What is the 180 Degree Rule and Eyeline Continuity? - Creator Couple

My name is Will Mosley, and today I'm going to be teaching you about the 180-degree rule and the eyeline rule.
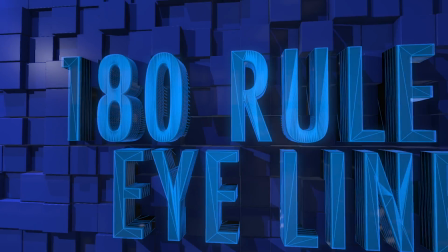The 180-degree rule is something that can be very confusing to many beginning filmmakers.
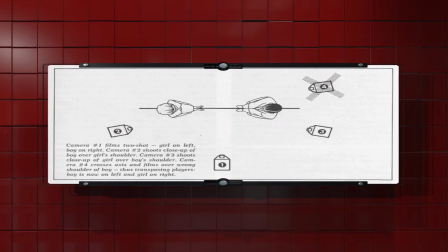14s
It's often unintentionally broken and can leave your audience confused or disoriented. So what is the 180-degree rule? Well, the best way to describe it is to look at this bird's eye view of a scene.
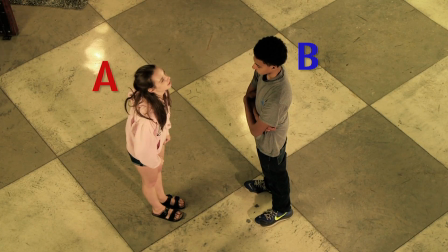25s
Right here we have two subjects. We'll call them subject A and subject B. If you draw a line between the A and B's head, that's the 180-degree line.
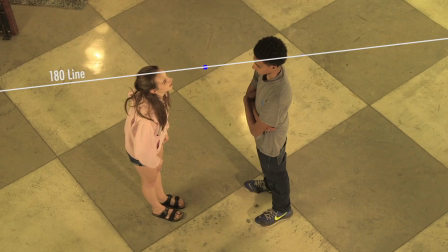34s
It's called the 180-degree line because you can shoot anywhere 180 degrees from this point on your side.
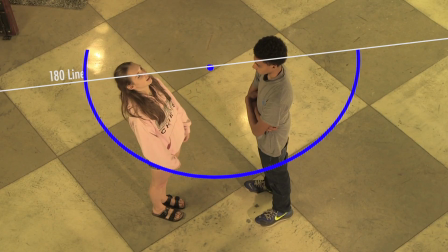40s
If you shoot 182 degrees or 190 degrees from the vector, you are breaking the 180-degree rule. So how does this work for eyeline? Well, let's say you want to get coverage of a scene using 3 shots.
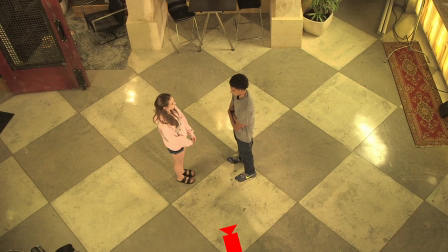53s
One medium 2 shot of both A and B, and then a close-up of each subject.
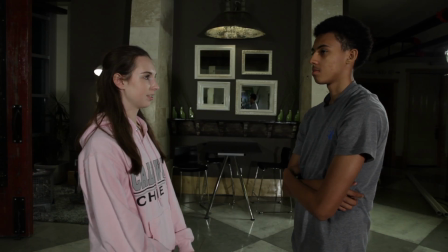59s
If we place our 2 shot on this side of the line, that establishes our 180. All of your following shots should be on that side of the line.
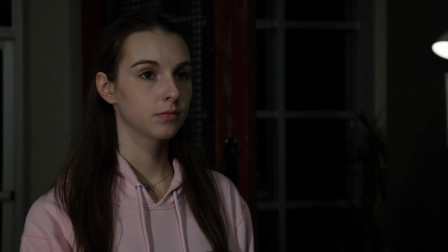65s
Now let's place our close-up of both A and B. This is not breaking eyeline.
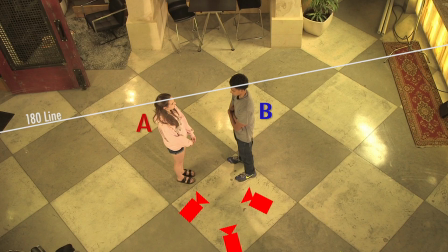70s
If you place your close-up of subject A on this side of the line, you're breaking eyeline.
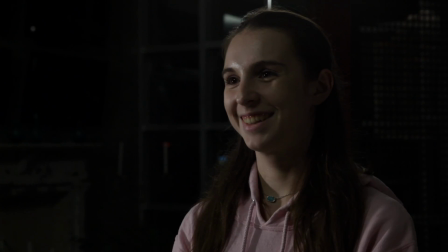75s
Now it looks like both A and B are looking in the same direction.
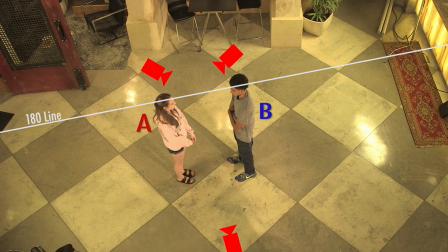79s
If you place both of your close-ups on the other side, it looks like your subjects have switched positions when compared to this medium 2 shot.
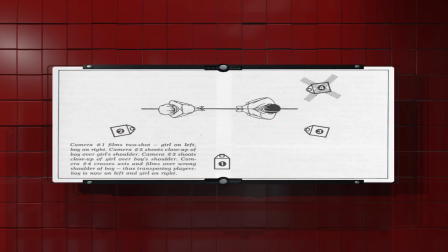85s
This is why the 180-degree rule is so important. But eyeline doesn't only apply to scenes with 2 or more subjects. Let's say we have a subject on their way to grab their mail. They enter the frame from the right and travel to the left.
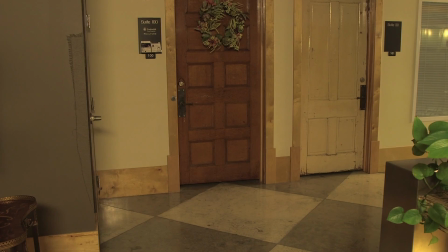96s
This establishes eyeline and screen direction. In the next shot, we show our subject that enters from the left and exits to the right.
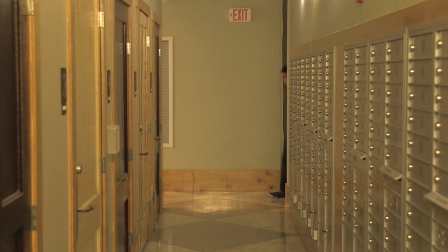103s
This feels wrong to the audience. It's almost like he turned around instead of getting his mail.
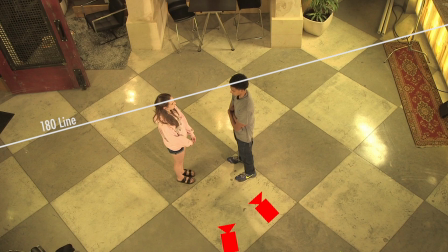108s
So you can see why these rules are so important. They can help you not break eyeline and make your story flow better. And of course, you must know the rules before you can break them. What do I mean by that?
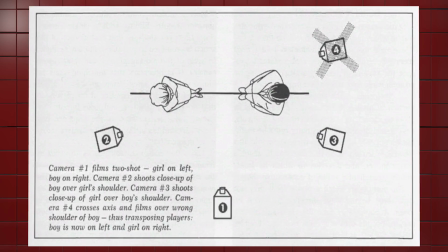119s
The 180-degree rule, like any other rule in filmmaking, is meant to be broken at certain times.
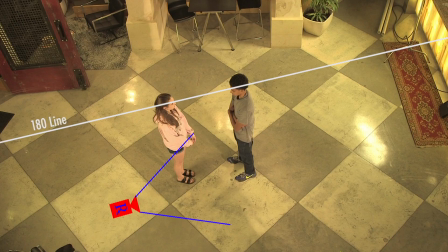125s
But you have to know how to break it. So there are 4 common ways to break the 180-degree rule. First is probably the most common and easiest to get away with. And that is to move the camera across the 180-degree plane.
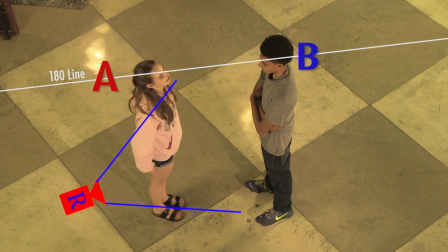139s
Let's go back to our scene with subject A and subject B. If we had a shot that crosses the 180-degree line with movement like a dolly,
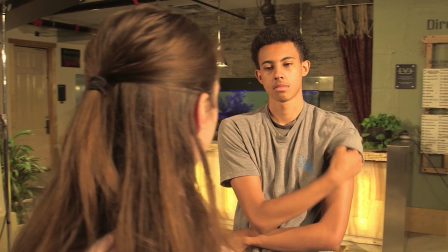146s
then you're showing your audience that you're moving to the other side of the line. Another common way for you to break eyeline is for your subject or subjects to move, taking the eyeline with them.
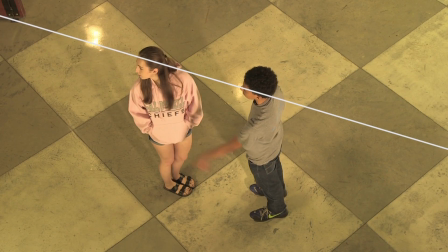156s
If subject A or subject A and B move, they take the 180 with them. The third way to break eyeline is to shoot on the 180-degree line.
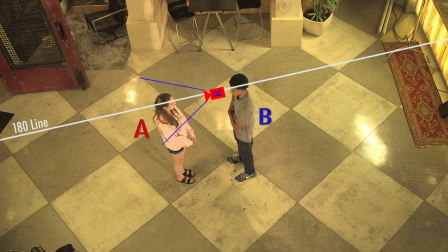165s
This would be like a POV from A to B or from B to A. Now you can move across the line because you shot directly on it.
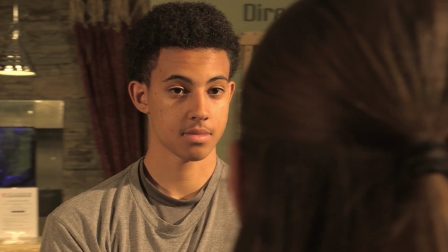173s
This is similar to the dolly crossing the line in our first example. The final way to break eyeline is to shoot directly on the other side of the line.
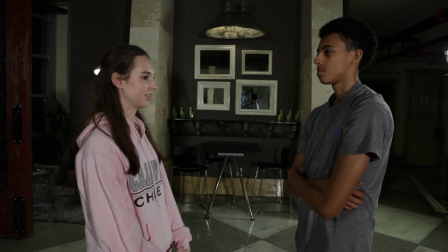182s
This would be like taking our medium 2 shot that we did in the first example and putting it on the other side of the line. This would create a 180-degree angle between the 2 shots. These techniques will allow you to break the 180-degree rule without confusing or disorienting your audience. So that's it for the 180-degree rule and eyeline continuity. Hopefully you learned some things from this and maybe you can take it to the next, film or something that you're going to be doing. Thank you for watching.